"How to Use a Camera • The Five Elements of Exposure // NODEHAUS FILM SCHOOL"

Today's lenses are so high quality that the difference between f-stops and t-stops are minimal.
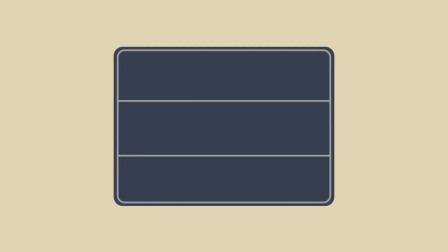(4:10)
Back on our journey to the sensor, we've passed through the aperture, and now we're going to hit the shutter, a door inside of the camera that flips open for a split second before closing down again.
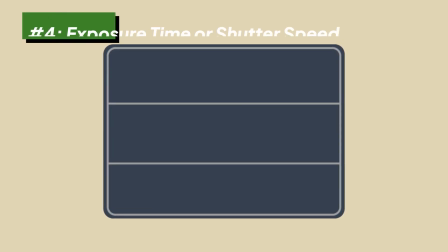(4:18)
How long that door stays open to let light through is our 4th element, exposure time or shutter speed.
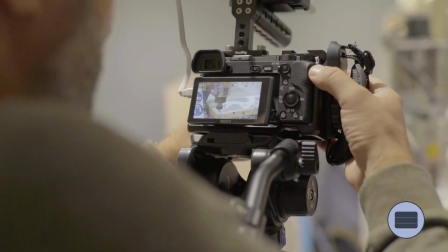(4:23)
These days, video cameras don't actually have a shutter anymore, and even photography cameras are getting rid of the shutter.
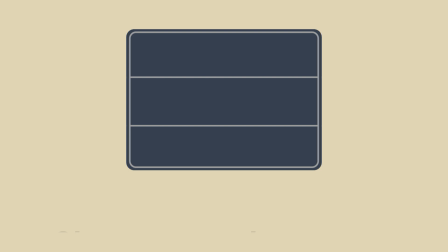(4:29)
Nonetheless, the term still exists. The shutter speed is measured in seconds, or rather fractions of a second.
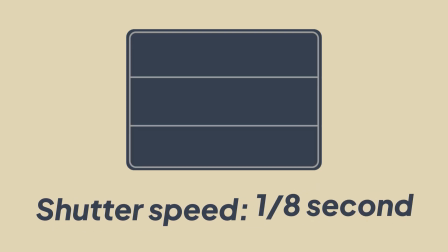(4:35)
The slower your shutter speed, or the longer you expose your sensor, the brighter your image will be.
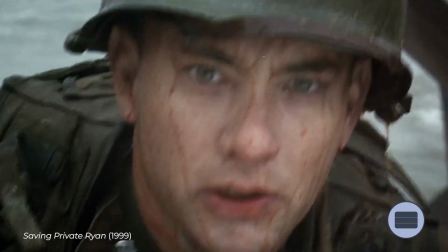(4:39)
However, this results in more motion blur because the time that your shutter is open is allowing more motion to be recorded in a single image.
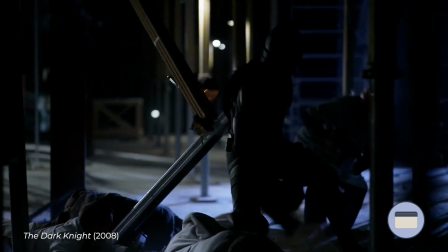(4:46)
On the flip side, the quicker your shutter speed, or the less time you expose your sensor,
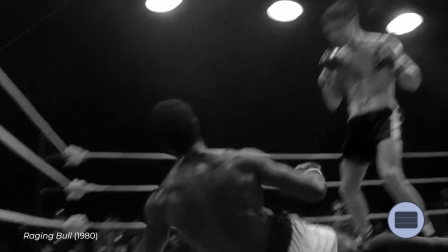(4:50)
the darker your image will be. This allows your action to be recorded more sharply and is used a lot for fight scenes in movies or sports.
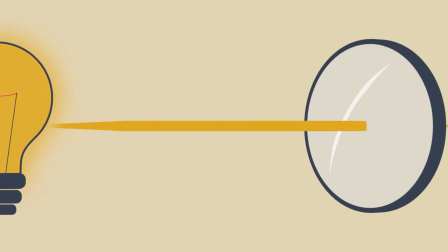(4:56)
Finally, after this whole journey of bouncing off a scene, passing through your filter, your aperture, and your shutter, the light reaches the sensor.
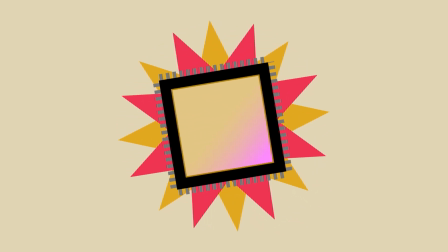(5:04)
The last step is for the sensor to record the light energy. And so the final element of exposure is sensitivity to your sensor. This is measured in ISO, which stands for the International Standardization Organization that made the unit of measurement.
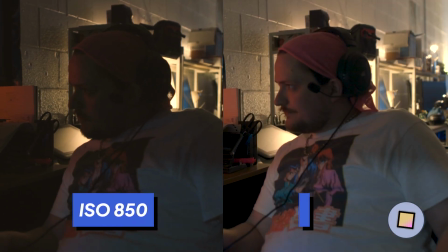(5:16)
If you boost your ISO, the sensor will have a higher sensitivity to light, making a brighter image.
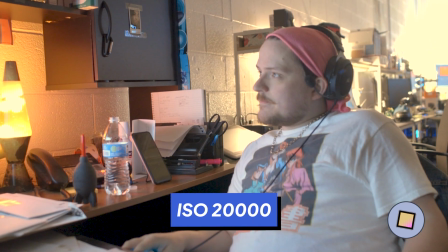(5:21)
However, as you continue to boost your ISO, your image will become more grainy. At some point, your image can look unusable.
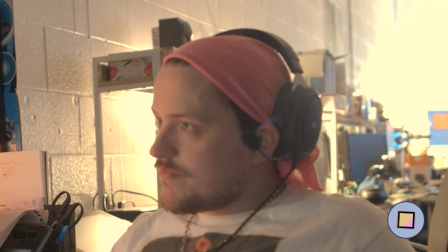(5:27)
All that grain is screwing up your skin tones or just being distracting in general. Thankfully, every generation of new cameras is improving on this.
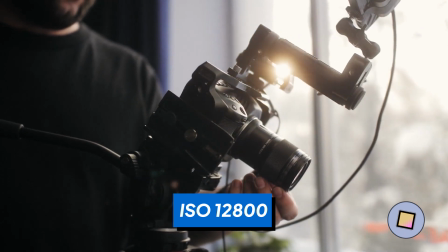(5:34)
New cameras today can have usable footage all the way up to ISO 12,800 or even 16,000, which was unheard of a decade ago.
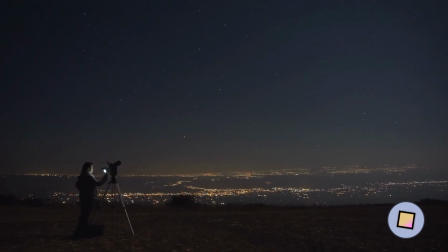(5:42)
This is great for filmmakers who might be shooting with natural light at night, like nature photographers or documentarians. Now, while you can adjust all these elements to get your exposure right, there's one problem. 3 of these elements are somewhat locked in.
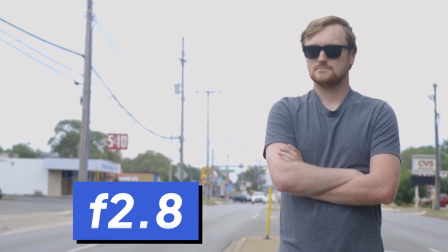(5:54)
The standard aperture used in film and TV for most shots as a general rule is f2.8.
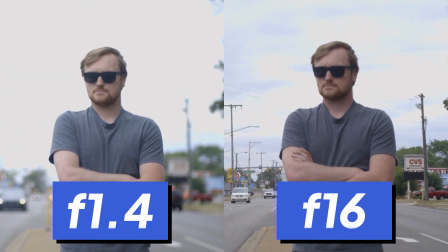(5:59)
If you shoot at an aperture wider or narrower than that, it would generally be apparent to the audience in a way you might not like.
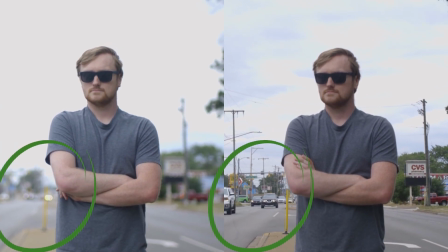(6:05)
The depth of field could be too thin or the background could be too sharp. So in general, you're stuck around f2.8. The standard shutter speed for filmmaking is tied to your frame rate, and the rule of thumb is that your shutter speed should be half of your frame rate.
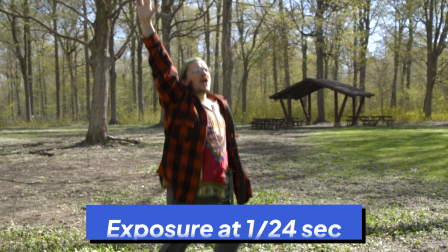(6:17)
So if you're shooting at 24 frames per second, each frame could maximally be exposed at 1/24th of a second.
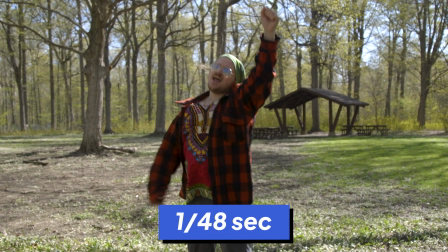(6:23)
Cut that in half, and you get 1/48th of a second.
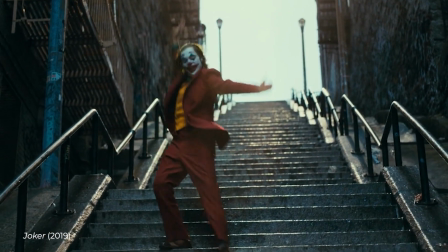(6:25)
The reason we do this is because what we feel is the natural amount of motion blur in TV shows and movies today comes from how films have looked like since the beginning.
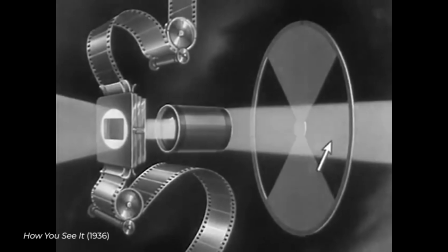(6:32)
And in the beginning, cameras had a spinning disc with a semicircle hole in it to control the shutter speed.
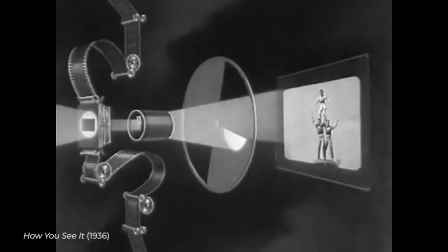(6:37)
And that hole would expose the film for half the time the film took to progress to the next frame.
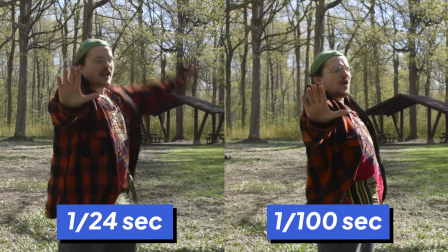(6:41)
So if you change the shutter speed to anything outside that rule of thumb, you may be getting a level of motion blur that feels unnatural or distracting. And lastly, your ISO is also somewhat locked in, because each camera has a native ISO at which the sensor operates at best, giving you the most dynamic range between the darkest and brightest light information it can record.
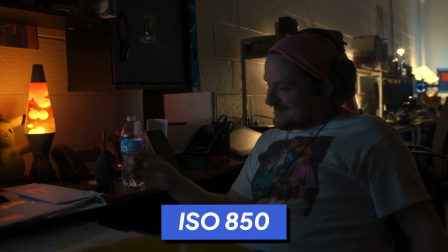(6:59)
On our C100, for instance, the native ISO is 850. If I change from that ISO, I could be impacting the quality of my image. With those 3 generally locked in, all we have left is the first 2 elements, scene lighting and filters.
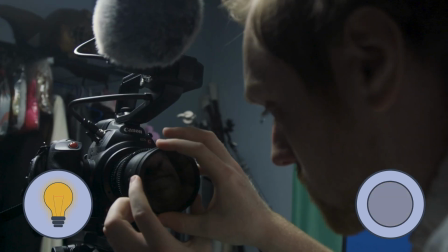(7:12)
If we want to maximize our filmmaking quality, we have to really maximize our ability to use those 2 elements,
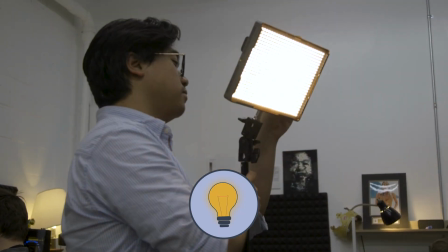(7:17)
primarily scene lighting, which can be used to add and subtract light, whereas filters can only subtract light.
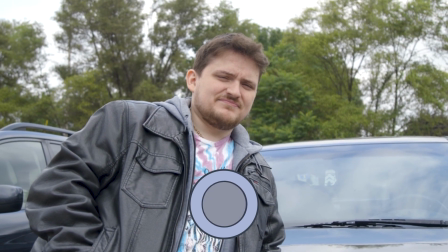(7:23)
We'll cover lighting in a few episodes. Thanks for watching this episode of NODEHAUS Film School.
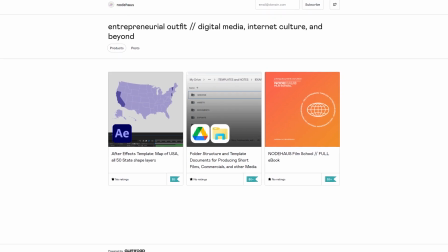(7:27)
If you want downloadable resources, be sure to check out our Gumroad. If you want to join the conversation, join our Discord. And if you want more videos like this, always be sure to subscribe for more and hit the bell.